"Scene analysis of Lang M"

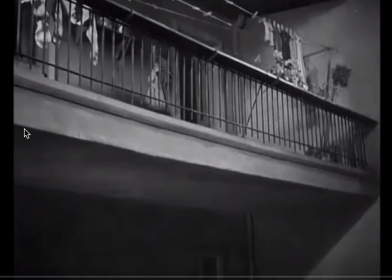(4:05)
And this shot right here, and I'm hoping that you can see the mouse on my screen here. I'm going to work under the assumption that this recording will allow that to happen.
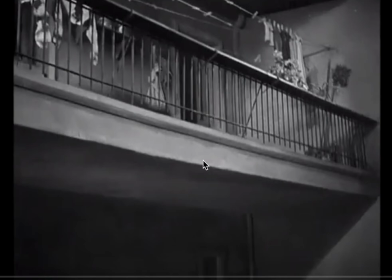(4:19)
What you'll see, even if you can't see my mouse, is you'll see these wonderful diagonal angles, diagonal lines. So the portico or the deck or whatever we want to call that, jutting out, creates a shadowed area underneath.
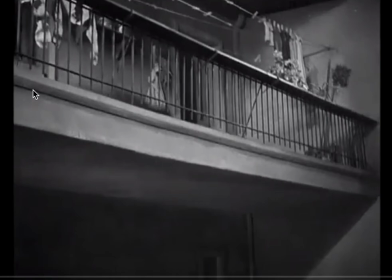(4:36)
It creates another diagonal line here. The top of that portico or whatever creates a diagonal line. And then you have the fence also. Now you may look at that and think, yeah, nothing special about this. But what these diagonal lines do, descending as they do towards some
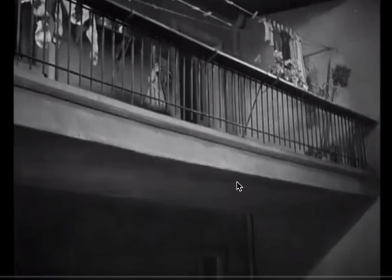(4:56)
point on a horizon that's actually off the camera, what those do is create a sense of depth, a three-dimensionality to a two-dimensional image in front of you. That technique is used by directors following really the Lumiere brothers
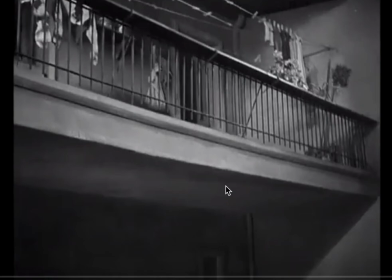(5:16)
at the very beginning of silent filmmaking, at the very beginning of filmmaking. They played around with positioning their camera to give this sense of depth. You can position the camera
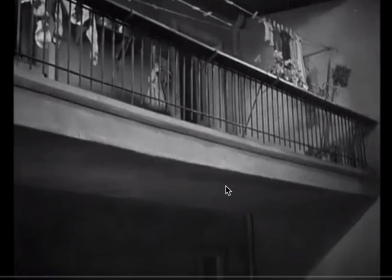(5:30)
directly across from this portico and have the woman leaning over and still be actually able to keep the children into that shot, almost as though you're sort of looking at a stage. Some directors can make that choice.
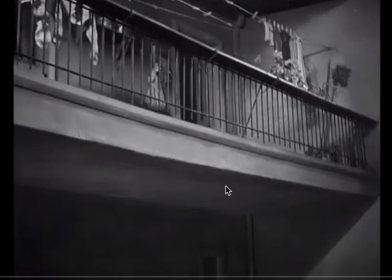(5:43)
What that does is it creates a very two-dimensional image. It compresses everything, so it makes it more difficult to see the depth. By using these diagonal lines, directors in modern cinema create this sense of depth.
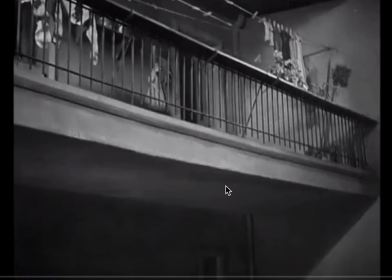(6:00)
They create this rich atmosphere in or on the screen.
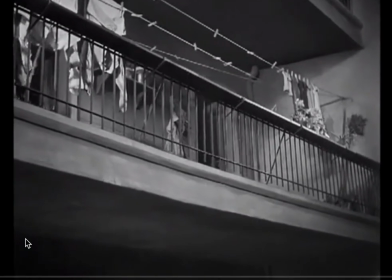(6:07)
So I wanted to highlight that.
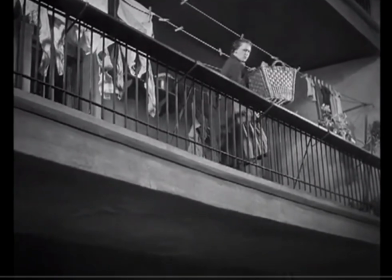(6:12)
I also want to highlight the social milieu that we're in.
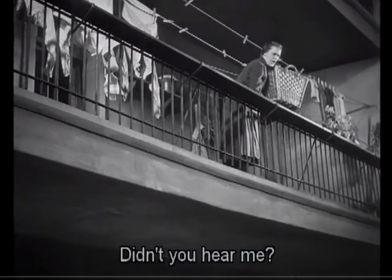(6:17)
So we know from the beginning, those children playing by themselves are not dressed as rich children are.
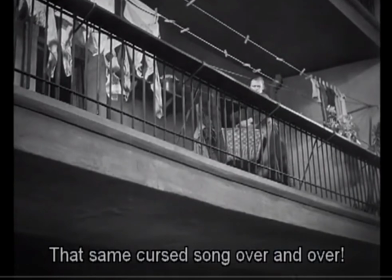(6:23)
They're dressed as lower middle class children are. Their dresses are a little ragged.
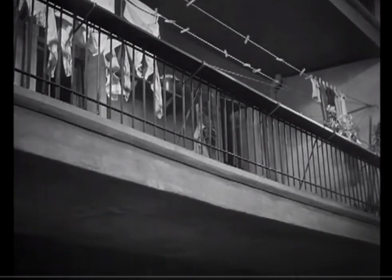(6:29)
We see the mother figures up here at the top. And we have the little joke here where, of course, she tells the children to stop and the children keep going. But the mother figures are washerwomen, meaning that they are impoverished.
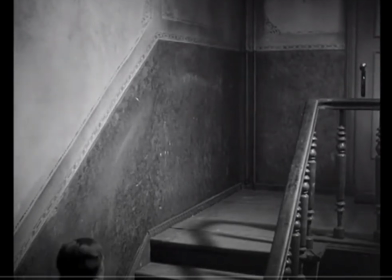(6:45)
This is not a wealthy group of people. The director gives us the sense of the labor, the physical labor involved in the job.
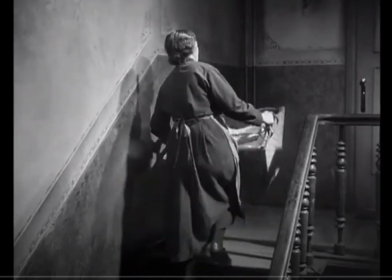(6:54)
It's, as she says, it's heavy. And the work they do is difficult.
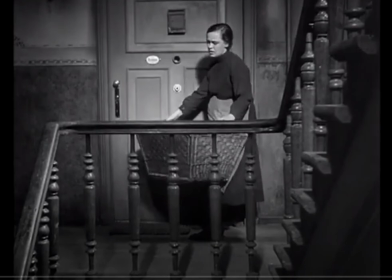(7:01)
And these are the parents of the children who are vulnerable in this new world,
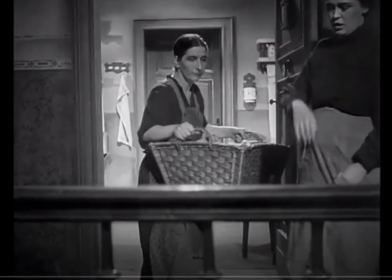(7:09)
vulnerable to the serial killer who's going around. And it's actually their social milieu that creates this vulnerability.
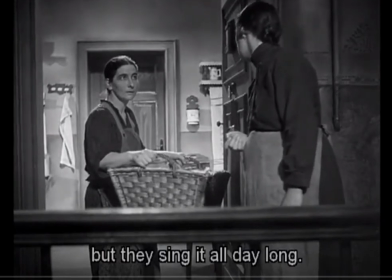(7:18)
And what Lang is doing is he is highlighting their vulnerability and, of course,
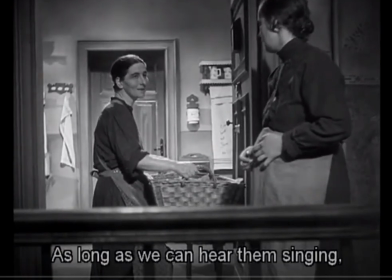(7:24)
increasing the sense of risk and the danger involved, especially when it comes to their children.
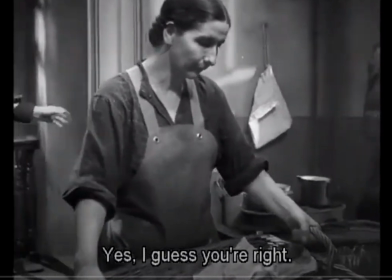(7:31)
A very technical shot there as a transition from outside the apartment to the inside of the apartment,
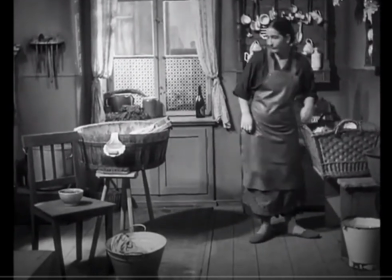(7:39)
keeping the sound as a linkage between the two. So the transition happens actually in the middle of her sentence.
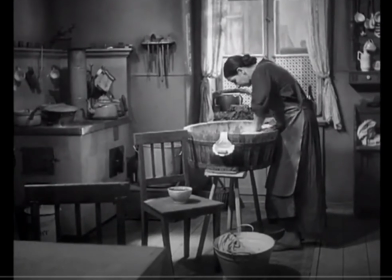(7:47)
Technically, at this point, that's a very difficult thing to do.
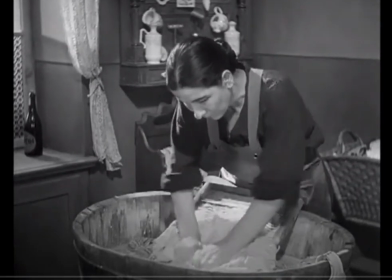(7:52)
Now, these images that we're going to see are very well known.
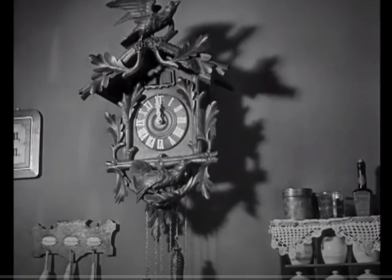(7:56)
One of the most famous images is that of the child.
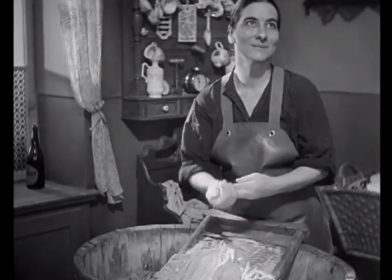(8:02)
But there's something I want to highlight before the child coming up to the poster, which we'll see in just a second.
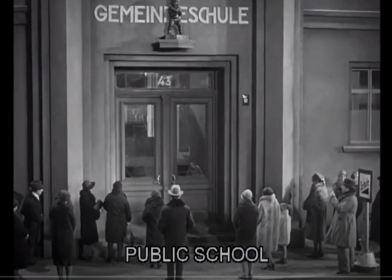(8:06)
There's something I want to highlight before we get to that, and that's this shot here. If you notice, there are parents waiting for their children.